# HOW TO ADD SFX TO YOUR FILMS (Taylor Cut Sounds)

It has the classic clock tower bell noise, which I place at the beginning of my videos as well. It also has a bunch of custom risers that I created. For example, a roar transition that I use, which has the lion's roar that you can place right before a beat is about to drop, or if you need help transitioning from scene to scene or for song to song.
Come on, everybody, here we go!
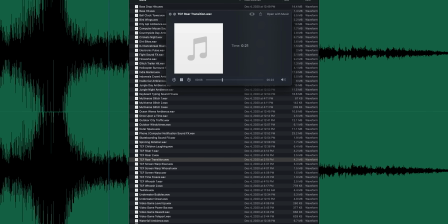I'm excited to announce the launch of Taylor Cut Sounds, and if you are interested in getting them, the link is in the description as well. Okay, so let's go to a screen recording of the computer now so you can see the different sounds and WAV files that are available within Taylor Cut Sounds, and also show you how I did all of the sound design and sound editing for the DJI campaign video as well.
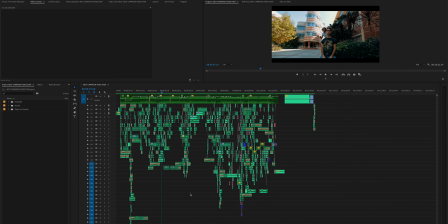[4:57]
Okay, so as you can see, this is the project and timeline for the DJI campaign. Let's start at the beginning of the video and then we can work our way towards the end.
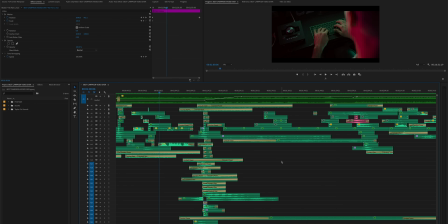[5:05]
First thing I want to focus on is the transition and the sounds used to enter and exit the screen.
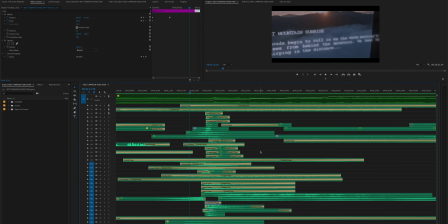[5:11]
Now this part of the video by far is the most complex in terms of sounds just because it is over
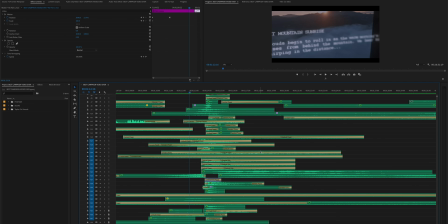[5:19]
35 different audio layers stacked on top of each other. Something important to note when adding a lot of sound effects on top of each other is to make sure that you can still hear each distinct sound without them overpowering one another. Now the process of this is just called sound mixing. A great trick I love to do is applying surround reverb onto the actual audio file.
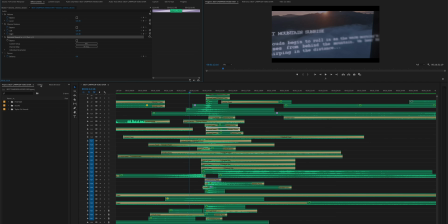[5:39]
This is a built-in plugin within Adobe Premiere. You could just go to the Effects tab and search surround reverb and actually drag and drop it onto the audio file. Then what I like to do is hit edit and select somewhere not here.
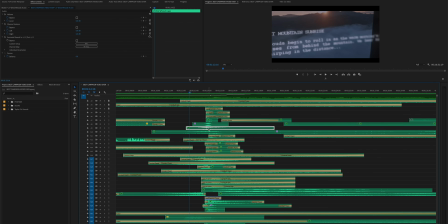[5:54]
Also, a great trick that may go overlooked is just simply applying crossfades to the beginning and the end of the different files.
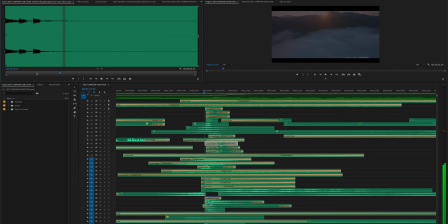[6:02]
For example, for this noise here, it starts off pretty loud, so by applying constant power,
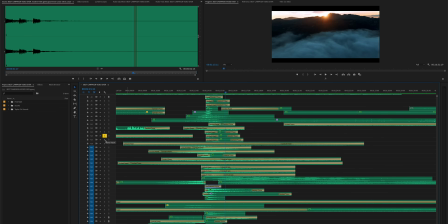[6:09]
you could hear it gradually fades in. All of these different layers stacked on top of one another gives you the effect like you're going into a screen.
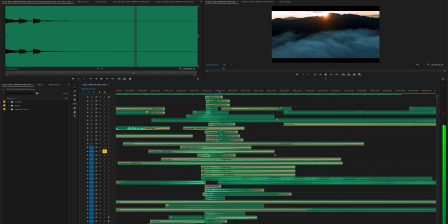Another trick that I did here was took a voice note and then pitch shifted it so it'd be 3 different notes. We got an F, an A, and a D. And then when you stack all 3 on top of each other,
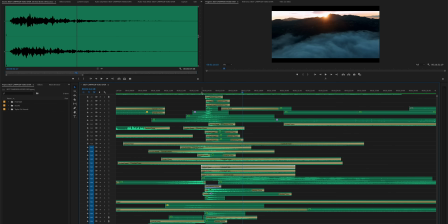[6:45]
it gives a nice motif which makes me feel like I'm going in and out of a screen or in and out of a video game type world. Now what I went ahead and did, since I knew this was going to be a constant theme throughout the video, was I exported and created 3 different custom tones which I added into the TaylorCut Sounds library that you all can use for your videos as well.
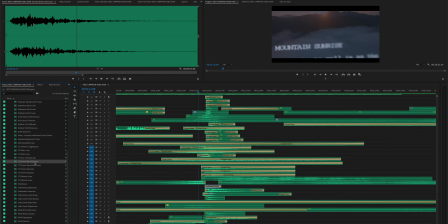[7:05]
The first is called Screen Warp Riser.
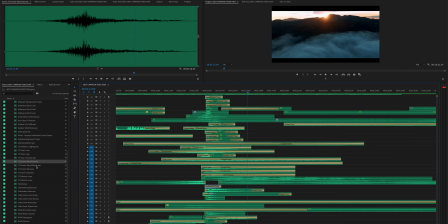[7:18]
Next, I created Screen Warp Whoosh.
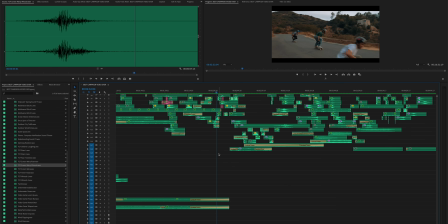[7:25]
Now here's an example of how to use the warp whoosh sound effect.
Alright, this is pretty good.
As you can see, we're still coming out of the screen, but you don't need that build and anticipation, so the whoosh effect is just much quicker.
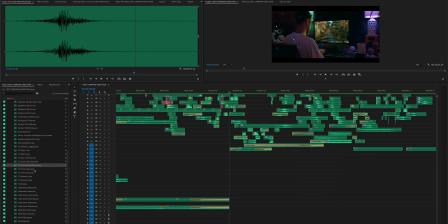[7:45]
Finally, I created just Screen Warp.
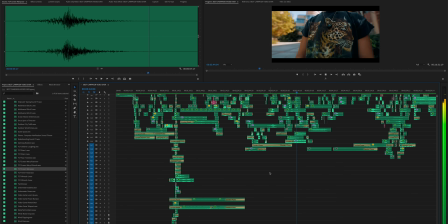Now, we aren't actually seeing entering or exiting a screen, but by still hearing that tone, you feel like you're still in that video game type world.
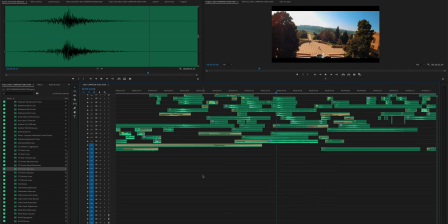[8:03]
Now, what I also created and stacked underneath Screen Warp is Time Freeze. Again, all of these sounds are available in TaylorCut Sounds. If you want to go ahead and download these, again, the link is in the description.